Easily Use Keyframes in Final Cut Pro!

It's an old school animation term, but essentially in your video editing software, a keyframe, in Final Cut Pro they're marked by little diamonds, that just tells the computer that these settings need to be this way at this point in time.
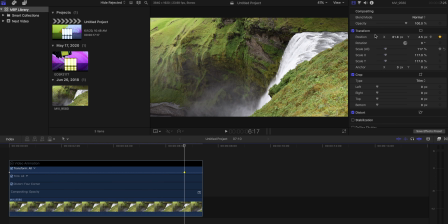(4:11)
And so if this keyframe is right here, it's adjusting the position. And so the computer knows, Final Cut Pro knows, that these are the coordinates that this shot needs to be positioned at this point in the timeline. If I go to the other keyframe, it's the same thing. It's just telling it different coordinates for a different time.
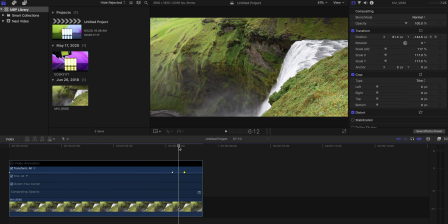(4:31)
If I add in other keyframes or I do other things, it's just changing, it's just telling the computer what to do at those times. And the cool thing with Final Cut Pro is, even though I'm talking about how to add in subtle camera movements,
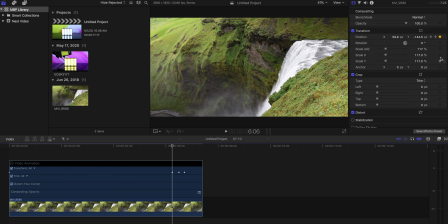(4:43)
if you go through the inspector and you go through settings and you add in some effects, anytime you see these little diamonds with a plus sign, that means add a keyframe. So as you go through the program and you start playing around with it more, you'll notice You can add keyframes for like everything, and you can add audio keyframes as well to have audio effects come in and out.
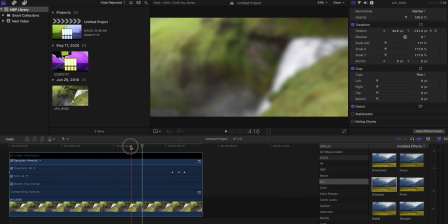(5:03)
If you want to put an effect on a layer, like if I added a blur to this, but I don't want it to be blurry the whole time, I can use keyframes, and basically right here I can add a keyframe at 0. Here I could add a keyframe to, you know, however much blur I want,
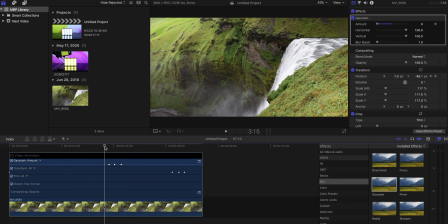(5:19)
and here I can add a keyframe back to 0, and now Final Cut is going to freeze.
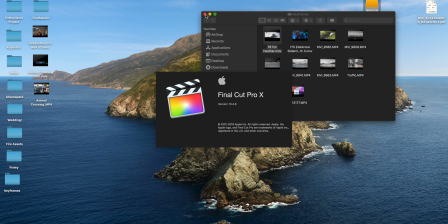(5:26)
Oh, we'll force quit Final Cut. Reopen Final Cut.
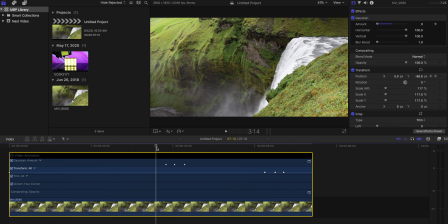(5:31)
There we go. And now when I play it back, you can kind of see the blur goes in and out right here. There's no blur, there's the full amount of blur that I added, and then no blur again just because of those keyframes. I don't want to get into effect keyframing right now because that's a different video. I want to stick with camera moves, but as you're playing around, just notice you can keyframe pretty much everything that you do in Final Cut Pro, which is pretty cool. It is always important to be aware of what your camera moves mean. So in this case, basically I'm gonna have it go in the other direction from what I did originally. And the reason for that is because the water is flowing down the waterfall, and now this camera move is going with the current of the water. So it makes everything kind of flow. The other way it went against that, which sort of looked odd because the water's moving this way, but the camera's moving that way, and it just sort of seemed a bit strange. So you do want to pay attention to your camera moves, and you also want to remember what your camera movements mean.
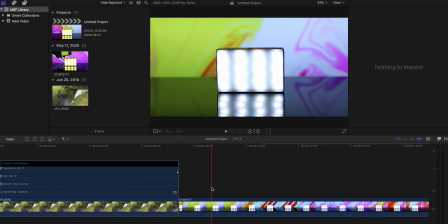(6:29)
So here's another example. If you watched my review on the Aperture MC light, oh God, which this thing is just open in the background. It was this light, forgot to put those on there. It's looking like a wreck in here. Okay, if you watched my review for that light,
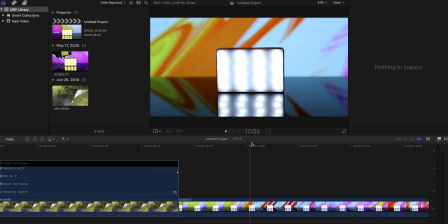(6:45)
I started with a lot of these shots that were in front of a computer display kind of showing colors and swirls and things.
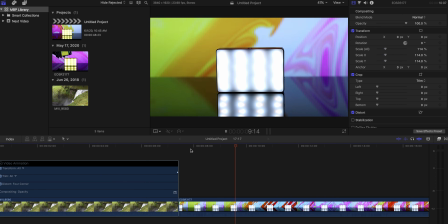(6:51)
And basically, as you can see when I play it back, I just had the camera setting still, the display was doing movement, and the light was just sitting right there. There's no other motion taking place. But if I do the same thing, Control V, and I can just keyframe it right here, and then we can scale up a little bit.
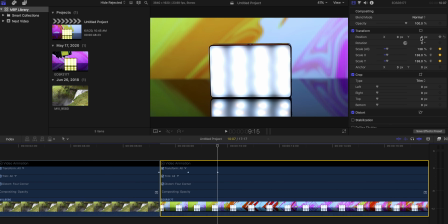(7:09)
Subtlety is good. Subtlety is always good. We could add a little Y movement to kind of bring it in there. Fun tip with Final Cut Pro, when you're doing stuff like this in the player, if you click on View and Show Horizon, it will put crosshairs on it so you can line things up a little bit better,
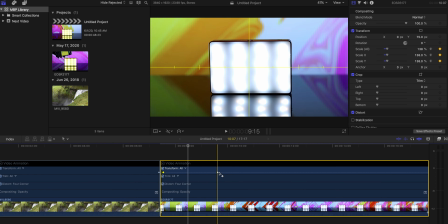(7:27)
which is nice. And now, same thing as before, I can spread those out so that the movement is slower.
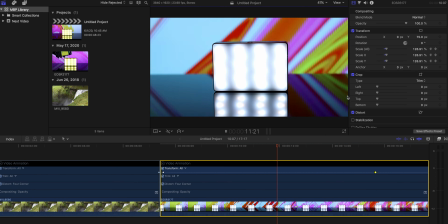(7:34)
And now we've got our camera move pushing in, which is really nice to introduce a subject. Because again, going back to thinking about what your camera moves mean, if this is the start of a video and I'm pushing into the subject, that's a good way to introduce it because we're pushing into the world, we're entering the world of that thing. If it's the end of the video, the opposite would be true, and it would make sense to pull out from that subject, so that way it feels like we're leaving and we're going away. So it's very important to pay attention to what your camera moves mean. The same thing is true for tilts.